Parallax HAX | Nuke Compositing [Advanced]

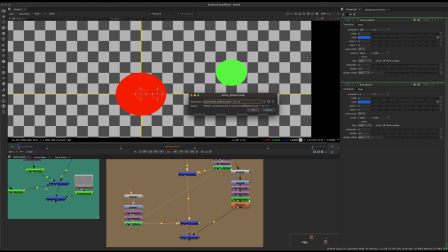[8:16]
So if we take the animation and we subtract 1 from it, so 1 minus the scale, essentially what we can do is times 0.3.
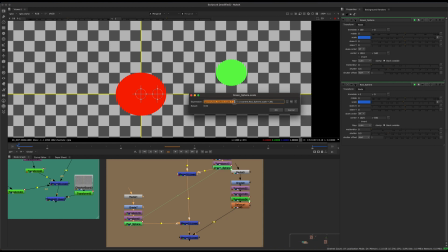[8:33]
So we're taking this whole expression and we're subtracting it from 1. So if we take 1 minus 0.3, that's going to give us 0.7, which is exactly what we're looking for.
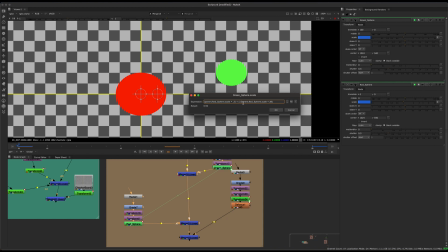[8:48]
The problem is this variable is animated. So even though it's going to give us the result that we want, let me subtract the 8 off of there. So you see that the result is 1, which means our math is correct.
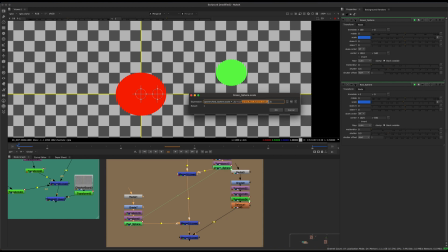[9:03]
So 1 minus the animation times 30%, it's giving us 1. But this is not going to work if I apply it, because basically it's always subtracting from itself.
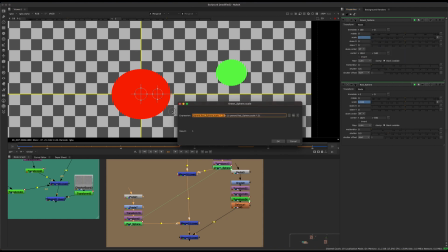[9:15]
What you're doing is you're taking this whole expression and you're subtracting basically the opposite from it. So what you can do is instead of this being an animated number, this is an animated variable, you can say on which frame.
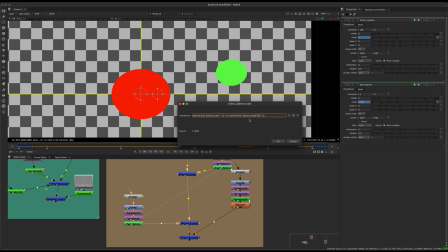[9:30]
So if we say frame 38, which is our starting frame, essentially now it's doing the same thing.
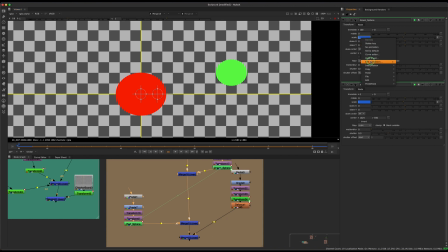[9:38]
So you see on our start frame, this is giving us the result of 1, which is what we want.
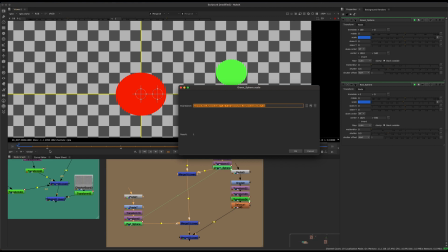[9:46]
We want it to be 1. And the reason we add this whole expression instead of just adding 0.7 is because now we can change this into essentially something that can be modified. So with this whole expression, I'm going to change this little multiply,
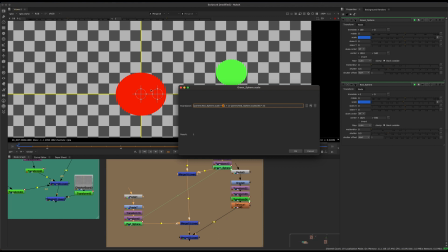[10:06]
which is controlling how much it moves relative to this red object. I'm going to say times movement. And so it says there's nothing named movement, so we need to create a new variable.
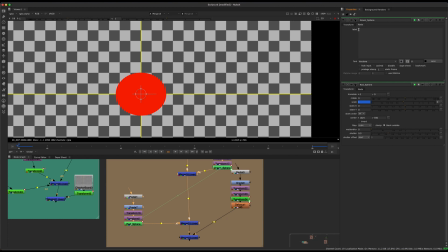[10:22]
So what we can actually do is go into the node tab here and say manage user knobs, and we're going to say we're going to add a floating point slider, and we're going to say maximum 2, minimum 0, and we'll call it movement and then label it movement and hit OK.
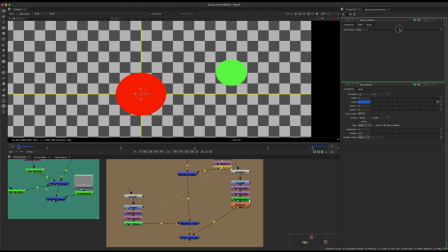[10:40]
And now if we slide this slider and we hit play, we can actually adjust how much this green sphere will move relative to the red one. So if I put it above 1, it'll actually feel like it's closer to the camera.
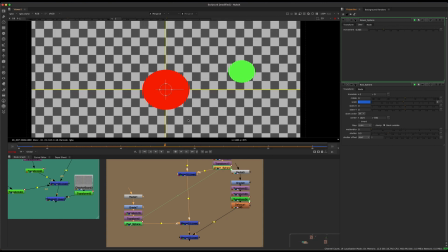[10:57]
And if I put it below 1, it's going to start to feel further away. You see, always on the start frame though, nothing is actually happening. And that's why we did that little bit of extra math,
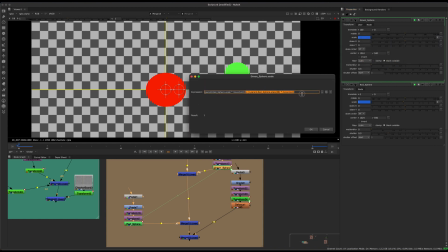[11:08]
subtracting this here basically to get that effect.
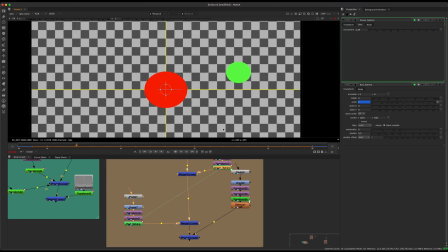[11:16]
So I'll put the expression in the description below if you guys want to play around with it. And that will definitely kind of help. So you can now take this expression and you could,
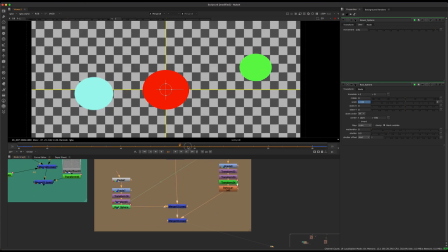[11:28]
put it on multiple objects and have them all moving differently and feeling like things are more 3D or less 3D.
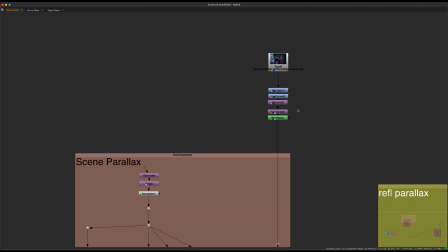[11:38]
So what we can do for our scene here to take this concept further is
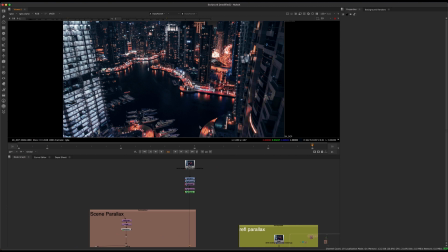[11:46]
essentially, if you watched my last video about UV and basically creating blending morphs and stuff like that,
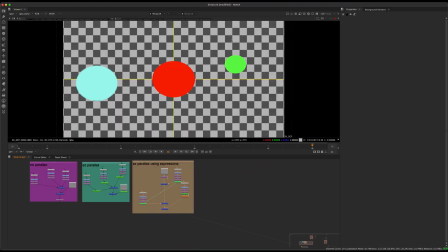[11:53]
we can blend some of these transformations that we've done and create multiple parallax planes using basically rotos.
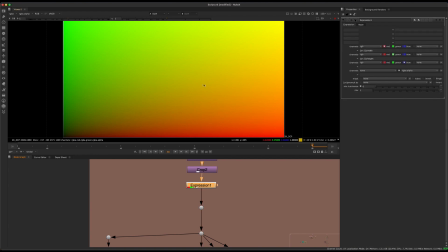[12:03]
So if we create our little expression here, which creates the UV coordinate system, so you can go check that video.
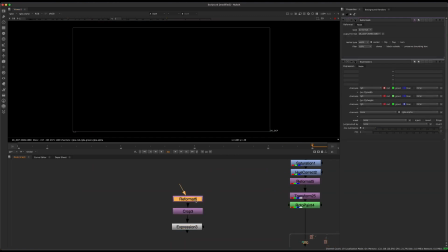[12:12]
Essentially, I've basically just formatted it to our project size, which is 2K.
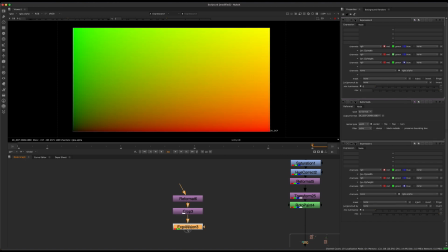[12:17]
I've cropped it outward to give a little bit of parallax, and I've done the expression, which gives us this pattern, and the expression is seen here.